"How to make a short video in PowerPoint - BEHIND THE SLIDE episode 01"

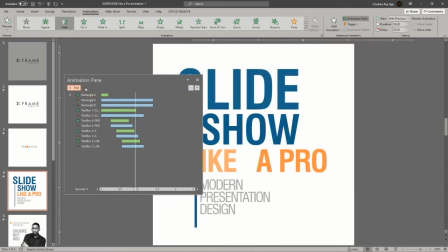Oh, let me get this out of the way. So you see how it reveals the objects there, and then each of them makes their own little animation.
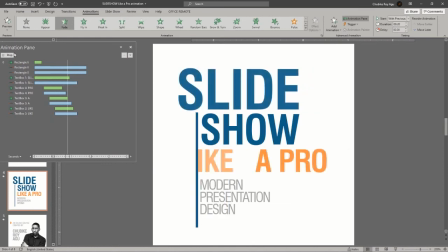So watch the timeline as well as you're watching the slide and see how everything synchronizes. Okay, you see that? All right, now. So next slide is the slide where I introduce myself as the creator of the course.
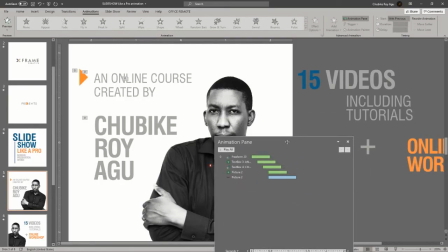You can see the animations are not that complicated. They're just a few of them, but fluid nonetheless.
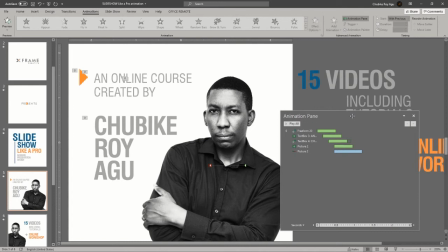So let's play from the first one. And as you can see, I actually retained this orange triangle as some kind of common element that ties all the slides together, so that there's some level, some kind of a personality that it brings with it to each of these slides that just ties them together and tells a little story of that, the movement of that rectangle, movement of the triangle. So that triangle represents play button, so to speak, and it's part of the X-Frame logo.
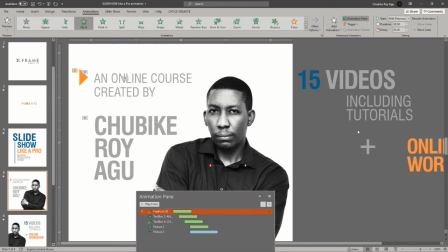It's just, yeah, that's the story that logo tells. So now let's play this animation and see what it looks like.
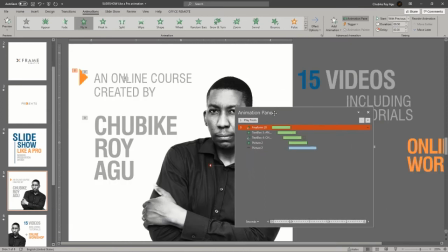There you go.
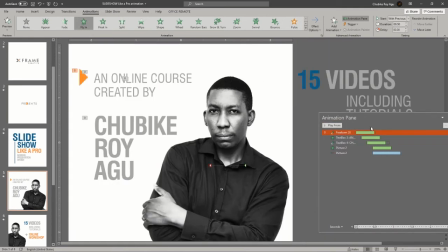Okay, now you may notice that there are all these objects on this side of the
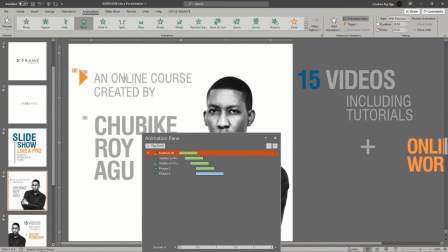slide, on the outside, and the reason for this is because of the next slide.
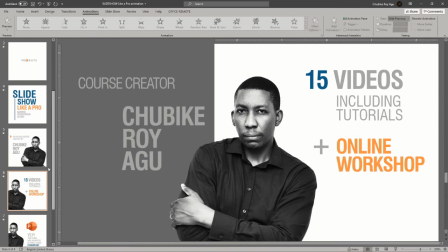Let's close this animation pane. Let's go to the next slide. You see that? Let's go to the previous slide and now go to the next slide. You see, what I have done is I have simply shifted all the objects in that particular slide, whether they are on the slide or off the slide, and put them in a different position. And what happens is that I used a morph transition in the following slide. So what happens is that the morph transition kind of creates an animation of whatever was in the first slide into whatever is in the next slide. If they are the same object and they simply change position, what the morph transition does for you is that it makes it look like an animation took place from the previous position to the new position.
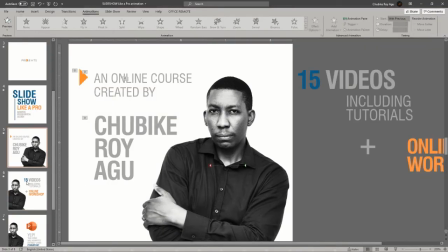Now let's see how that works out. See, this is slide one and this is slide two, this slide sequence from here.
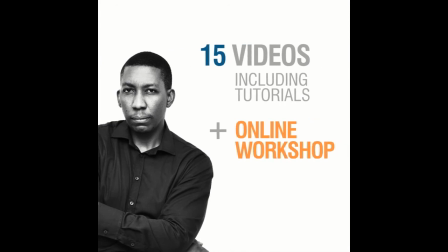Okay, now the next slide, that's what it is. You see, let's go back. You see that? So this is what a morph transition does. It allows you to just simply, it allows you to simply arrange objects on your slide to achieve this kind of movement.
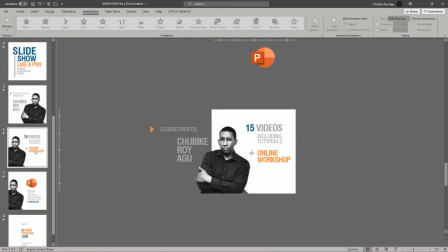Okay, now onto the following slide. Now let's see what the morph transition looks like for this particular one.
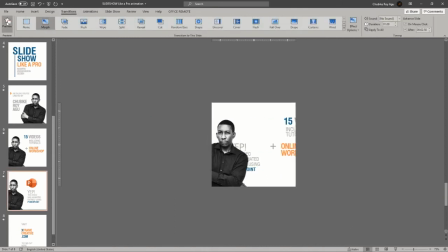Where is the transition palette? Okay, let's preview the transition and look at that. You see, let's play that again. Look at that. You see, it's that simple. Now the final slide, and there's no morph transition here. It's a normal cover transition. Now I tried to use that cover transition to create the impression of an actual cover, so I actually put a line.
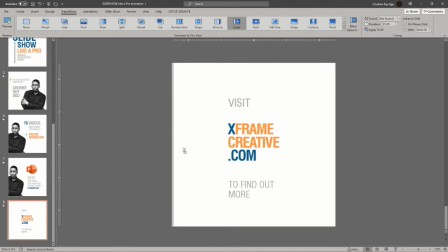If we zoom in here, we'll see that there is an object here, that's a rectangle.
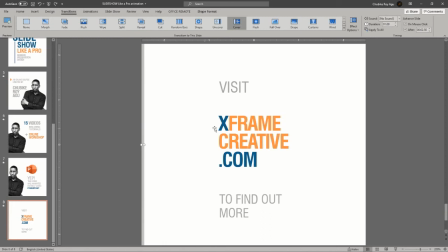I put it at the edge of this slide so that when that cover transition takes place, it actually,
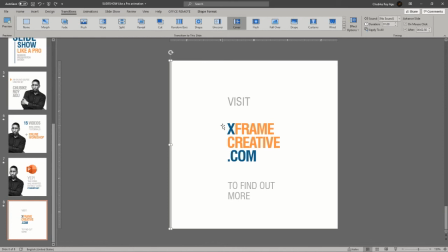the viewer actually gets to see the transition as a cover sweeping over the previous slide. And let's take a look at how that works. You see, because of that object, that line, you actually get to feel that it's a cover animation. You don't even realize that it's a transition. So these are the little things that if you put them in the right place at the right time, flow that sequence in a particular order, you can use any animation, any transition, and make this thing a fluid and beautiful experience, and you can tell any story you want to tell. Let's look at it one more time.